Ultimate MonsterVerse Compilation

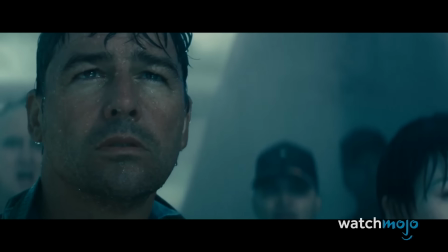It's beautiful in its own right, but it's the symbolism of the moment, at this point in the film, that earns it a place on the podium.
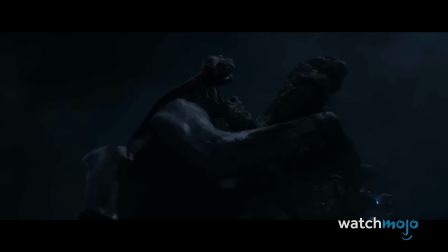Speaking of Godzilla's atomic breath, though, his kiss of death in the 2014 film definitely warrants a quick pause as well.
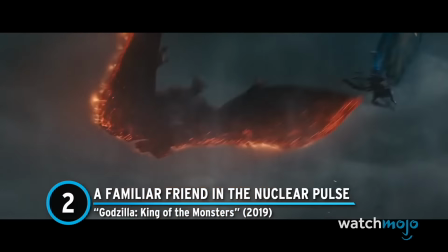Number 2, a familiar friend in the nuclear pulse, Godzilla, King of the Monsters.
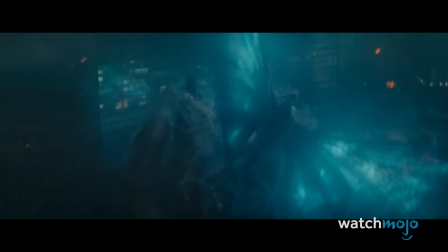Humans schmoomans, the relationship between Godzilla and Mothra is the one we came here to see.
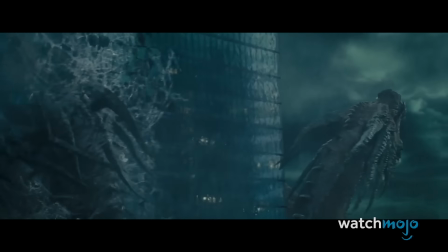Sadly, neither Mothra nor Godzilla is strong enough to overcome the great King Ghidorah.
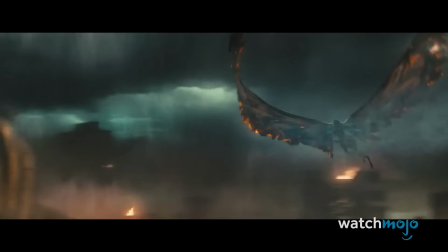And so, in keeping with their symbiotic relationship, Mothra sacrifices herself, transferring her life force or energy into Godzilla in the process.
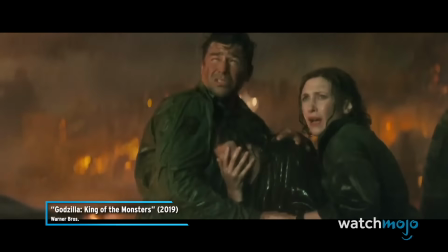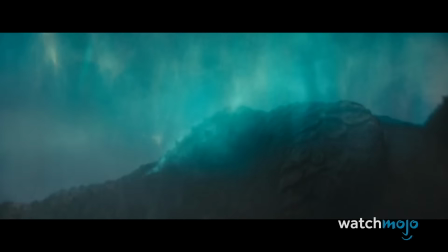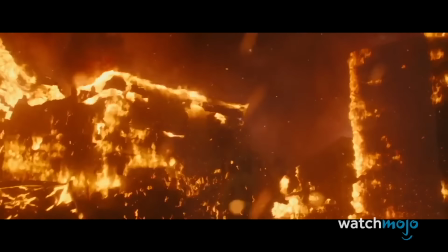This is basically Godzilla having gone Super Saiyan. Godzilla is so nuclear charged that human-made structures are literally melting around him.
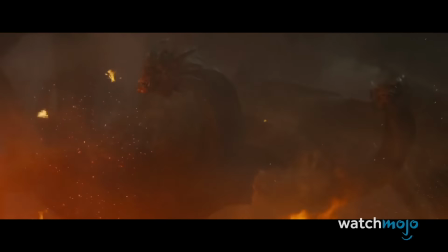But when he emits a targeted pulse at Ghidorah, it actually takes on the form of Mothra,
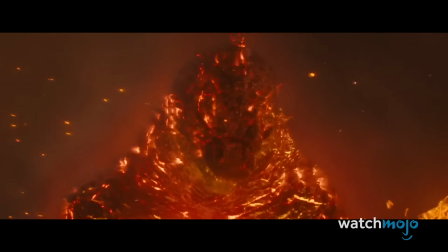accompanied by her cry, showing that she gave him more than just power.
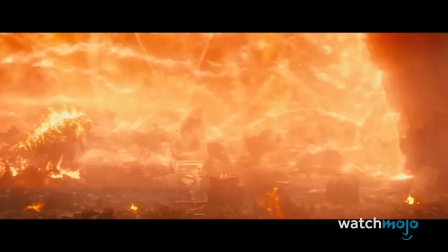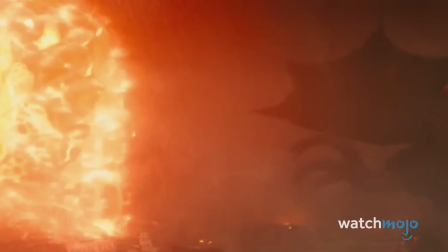It's easy to miss on the first viewing, but you can clearly see her shape once you know to look for it.
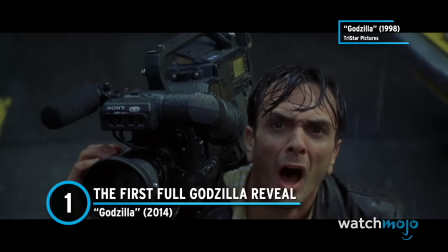Number 1, the first full Godzilla reveal, Godzilla. Godzilla has been an international icon for decades.
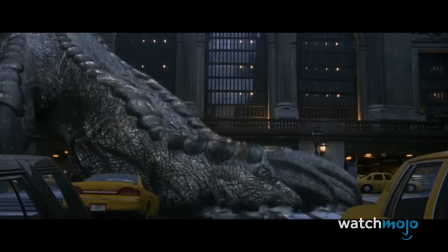In North America, however, it's fair to say that he's often struggled to find his footing. Thankfully, that all changed in 2014.
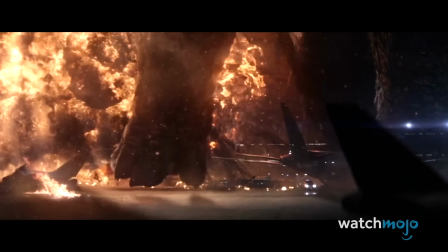Sure, fans might have been disappointed with the titular kaiju's limited screen time, but when he did finally reveal himself to cinemagoers, jaws hit the floor.
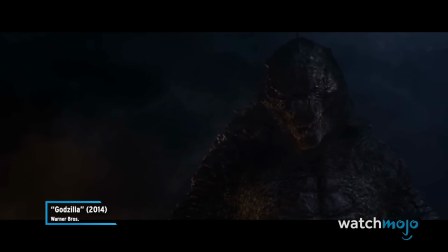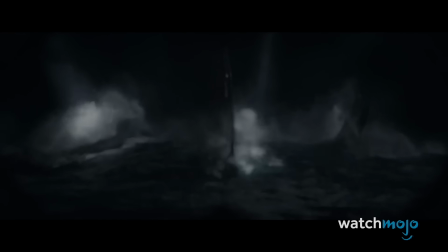He was larger than we ever could have imagined, and the CGI was flawless.
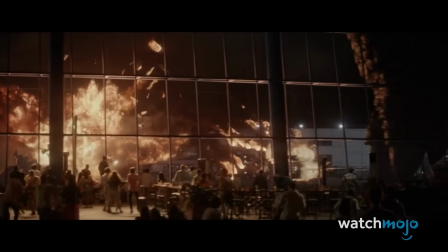Seeing his spiny back breaking through the water was a great tease. Filmmaker Gareth Edwards then upped the ante by having his colossal feet step into frame. When we finally came face to face with Godzilla and got to see him in all his glory, that's an image we wish we could have paused in the theater. Amidst all the monster-filled chaos, you best believe there have been some questionable decisions made.
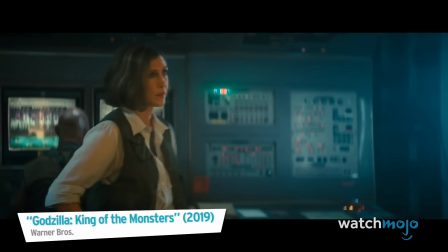Some might even call them dumb.
I'm sorry that Monster Zero isn't exactly what we were expecting.
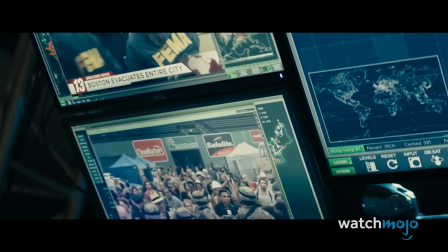But we opened Pandora's box, and there's no closing it now.
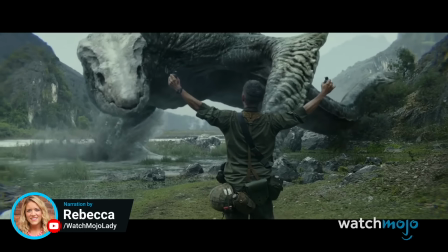Welcome to WatchMojo, and today we're counting down our picks for the top 10 dumbest decisions in the MonsterVerse.
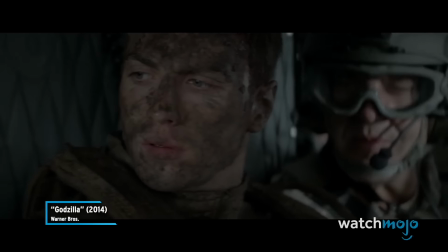We're still going to that crash site. Three birds, one stone. You caused all of this.
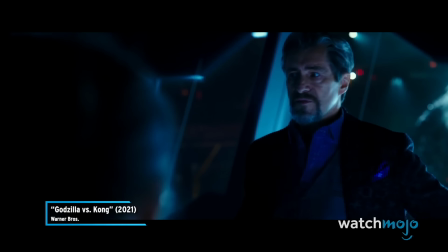If by all of this you mean I, and I alone,
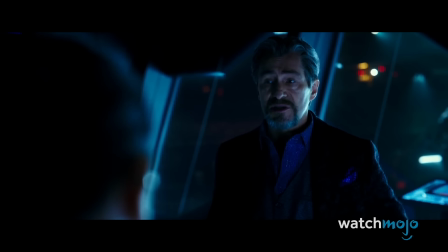have given humanity a chance against the Titans, then yes, I will own that title.
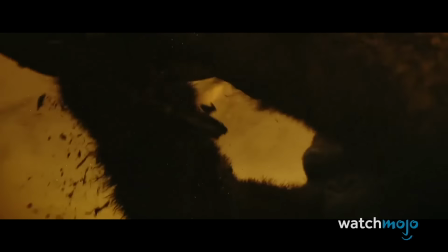For this list, we're looking at choices made in this cinematic universe that came off as colossally misguided.
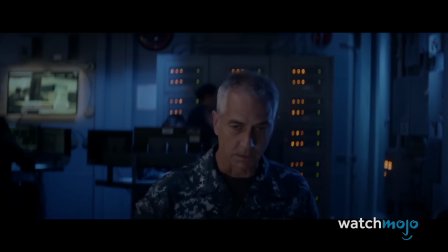In case you're not caught up on all four movies, the spoilers are going to be huge.
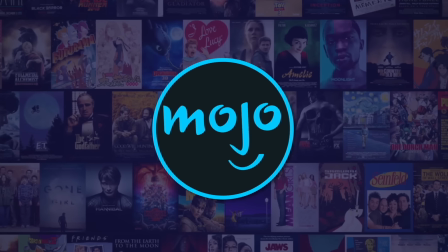What decision would you have made differently? Number 10, splitting up, Godzilla.
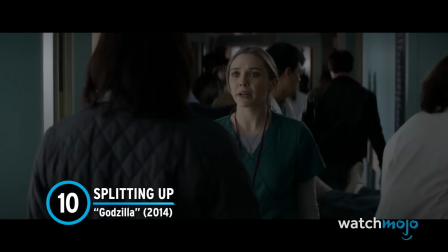I can take Sam. No, Ford's on his way. You change your mind. The buses leave in 10 minutes.
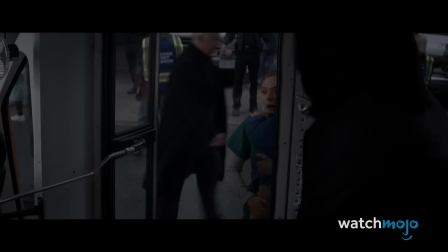And where are you, Ford?
As San Francisco is evacuated, only clinical patients and children are being taken to the shelters.
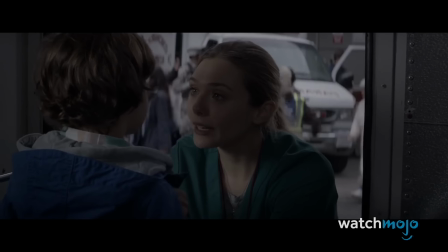Elle thus stays behind and puts Sam on a bus with a coworker.
She's gonna look after you just for a little bit.
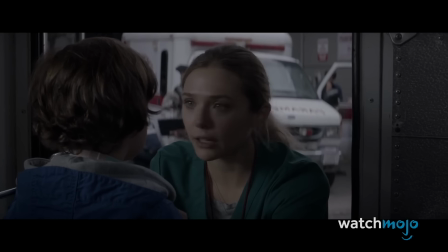Daddy's gonna be here soon, and I'm gonna just come get you right after. I promise.
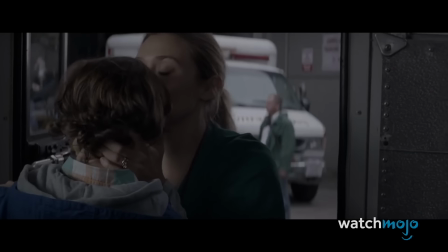It's a difficult decision, but Elle assumes Sam is safe. There are two things we've learned from monster movies, though.
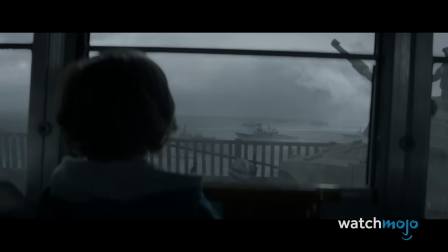Never split up and avoid national landmarks. And wouldn't you know it, the bus needs to travel over the Golden Gate Bridge.
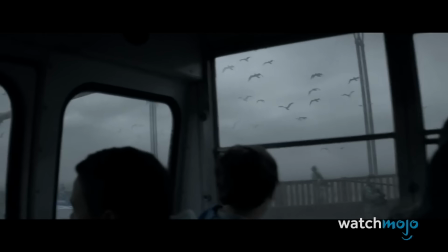While the bus narrowly escapes a close encounter with Godzilla, Sam came this close to going down with the bridge.